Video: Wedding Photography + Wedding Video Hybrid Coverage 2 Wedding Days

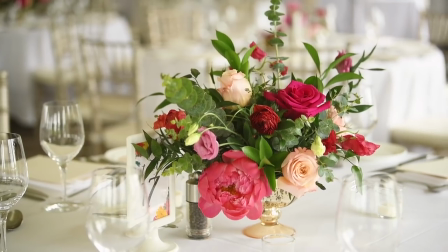Anyways, I'm just going to grab some details up here because I don't know how this day is going to shake out. And now we're going to time travel to Friday.
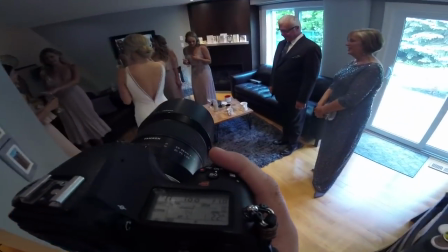So again, anytime that you can see my ISO in the bottom right hand corner of my LCD there,
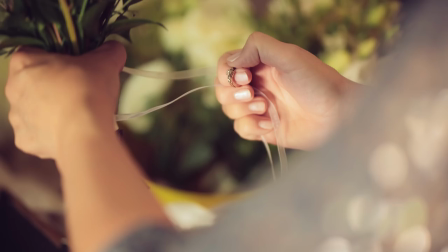I'm doing video and I kind of shoot it the same way that I shoot.
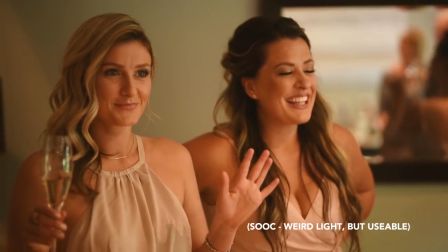Photography is that I'm just kind of capturing as many kind of candid moments as I can and I'll do photo coverage of the room and then I'll go through and do video coverage.
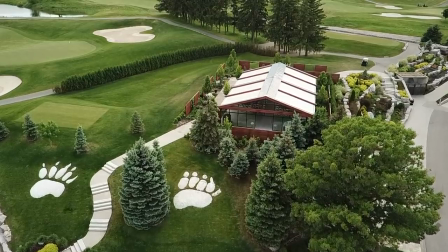And I pretty much just want one good shot of everybody smiling, everybody being happy back to Saturday.
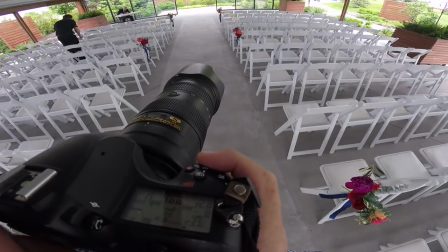Everything is a lot easier this day because it is overcast and also not raining, which is kind of the best photography conditions for me at least.
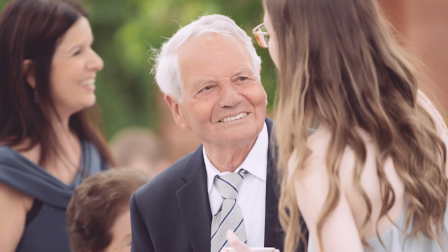And I'm just kind of going around the room.
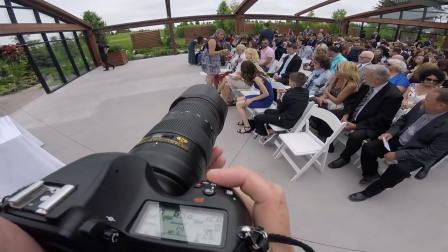I rely a lot on my 7200 when I'm doing this dual style of coverage because the VR, the image stabilization in the lens is so incredible.
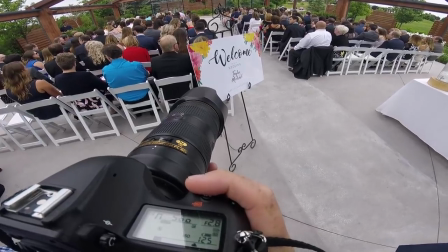It's, I would say it's at least on par with a Sony body with five point in body stabilization plus, um,
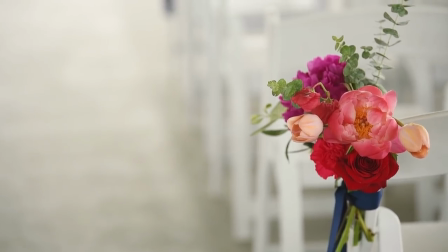an optimized lens as well that you're able to just, um, kind of handhold everything all day.
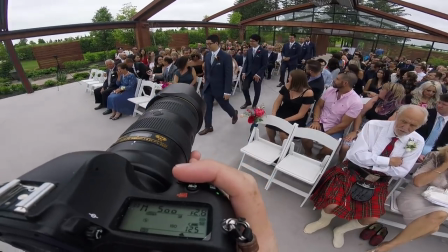I don't use monopods. I don't use any sort of stabilizers.
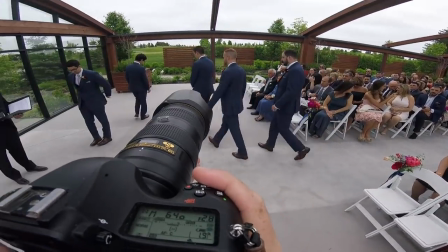It's just, uh, all day handheld photography video back and forth and again because everybody is in good light right here I'm doing
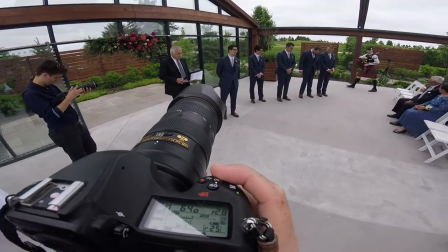as many candidates as I possibly can because I want to make sure that I deliver at least one good shot of every person that's come to the wedding specifically one or
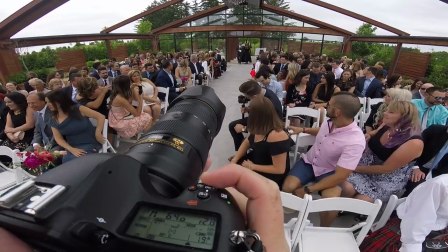like five good shots of every single parent member everybody in the front row when everyone's coming down the aisle I usually focus on the parents
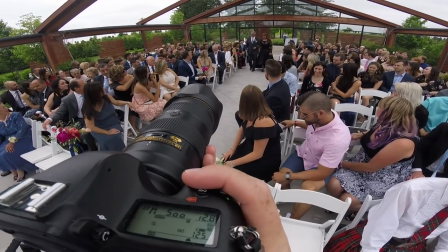and then I'll kind of skip some of the bridesmaids for video and get the maid of honor or maybe the safety net in case there's two maids of
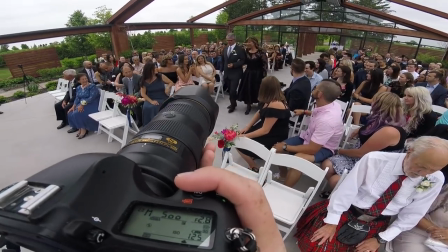honor that I get the two last girls that come down down the aisle.
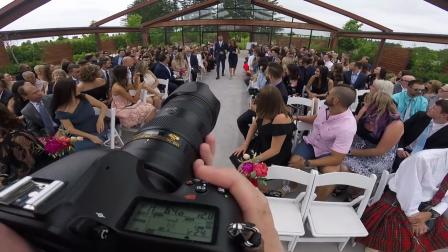Um, other than I'm shooting photography coverage of that moment, because it's a bit weird to just like cut a bunch of people kind of walking down the aisle back to back to back.
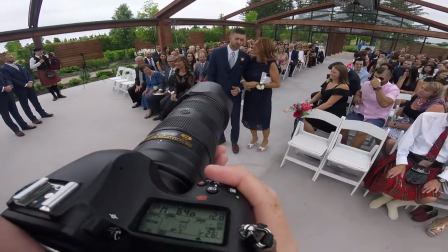It doesn't really work out unless you have multiple cameras kind of set up that you can cut in between. Otherwise it's just weird to be like cutting into the same frame.
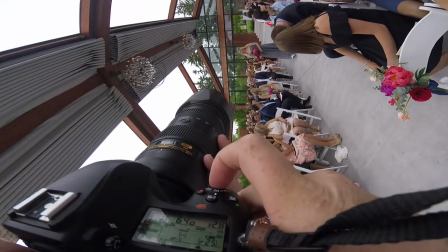It's kind of jump cutty, which is fine when I'm doing YouTube content, but for actual deliverables for my couple,
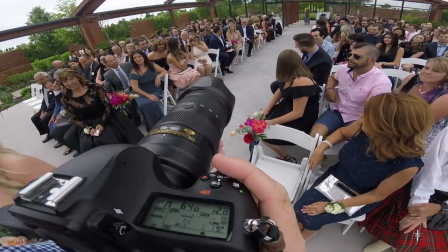I would much rather be able to hide kind of all those jump cuts within the video and make it feel a lot more fluid,
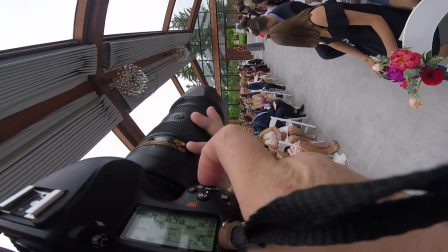a lot more professional. You'll notice that I shoot primarily when I'm shooting photo video coverage.
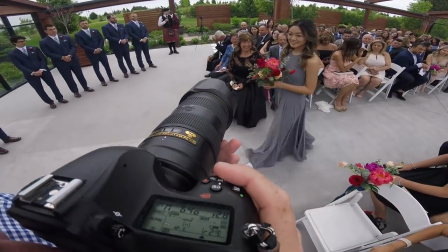I'm most of the time I'm shooting horizontal. There's a few different occasions when I will do verticals and that is usually when the girls are coming down the aisle because I want that full body shot.
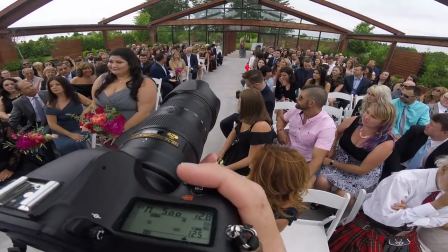Also within this video, you're probably going to see a few weird crops, feet cut out like heads cut off, things like that.
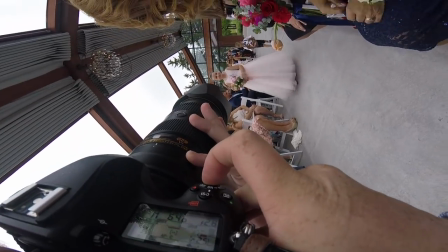And that's because I'm kind of scaling everything to this 16 by nine frame. So just please disregard any of those that you see because it's cloudy today.
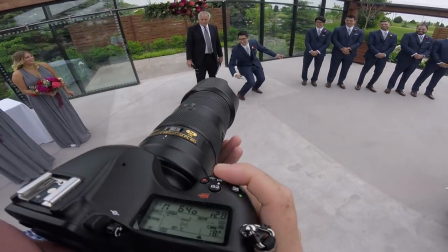It's very easy for me to kind of zoom in and get the video shot that I need way at the far end of the aisle and then switch to photography coverage as they come closer to me.
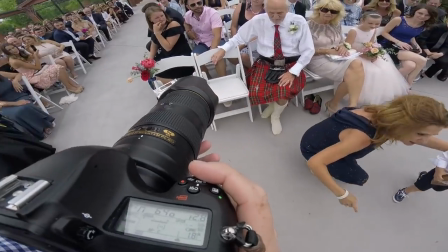Um, I also kind of switch it up.
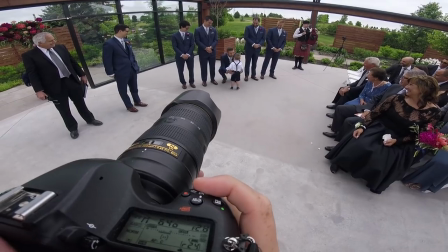So sometimes I'll get the photos from far away and then, um, get the video coverage closer up just so that again, I'm not cutting back to that like same shot of everyone coming down the aisle.
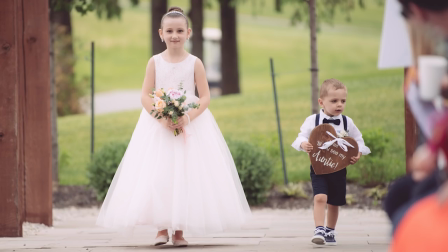And same thing I've mentioned a few times, I always try to get details like that flower shot in the actual wild of the wedding day rather than just kind of staging it on a chair or something like that.
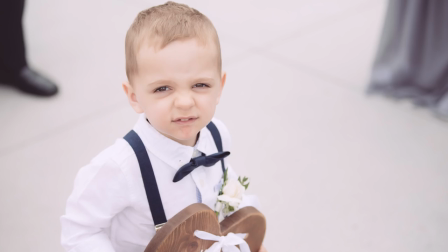It feels more authentic. It feels more real. Um, Um, and it's actually kind of a moment within the wedding day.
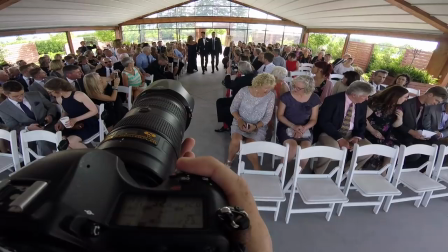All right, back to Friday, sunny, um, a little bit more challenging, but they left the roof closed, which made this all in really, really fantastic light.
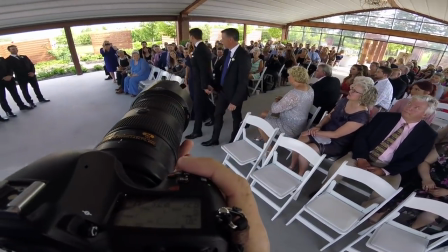So I'm quite happy about that. Also all the video coverage that you're seeing, uh, like this right here is all straight out of the camera.
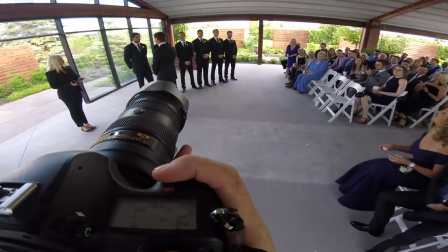I shoot with the shade white balance pretty much all the time. Uh, the shade white balance, um, the house with the little lines beside it.
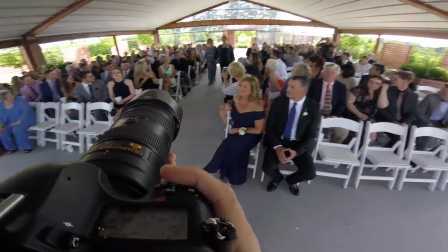Um, because I really liked those rich warm tones and I think that they compliment skin tones, um, usually the best.
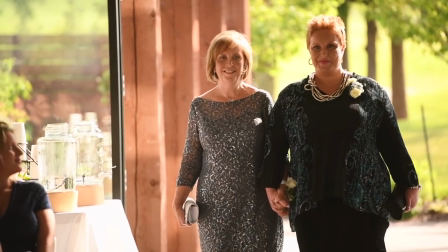So that's, um, why it looks like this.
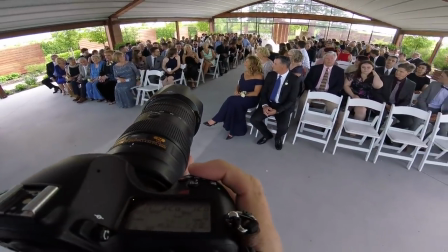And I kind of touched on this, uh, in my, why I shoot JPEG sometimes for engagement sessions and family shoots.
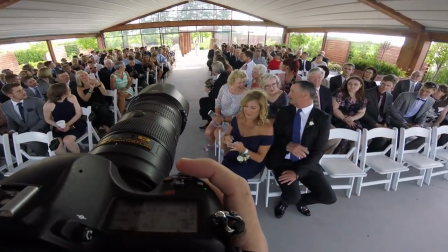And that is pretty much because you have to, when you're shooting video, there's a lot less latitude.
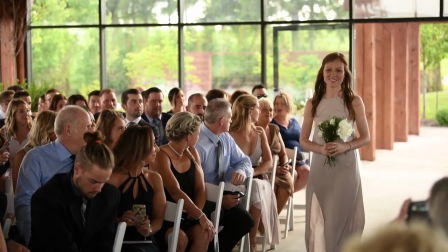You could shoot raw video, but it's like a gigabyte every eight seconds or something. Um, so if you can get everything exactly right in camera one,
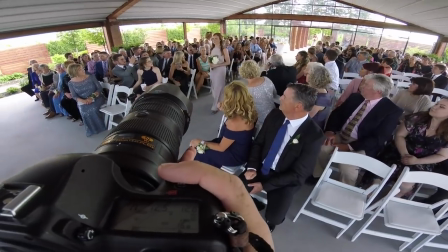you're going to have a much shorter time editing because you don't really need to to do any color correction other than maybe just like a general adjustment layer.
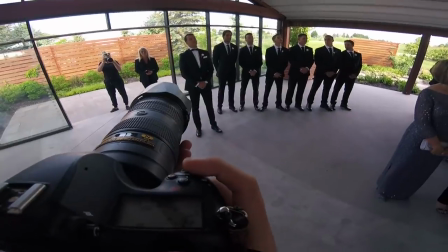But two, you're going to preserve as much quality as you possibly can with the video.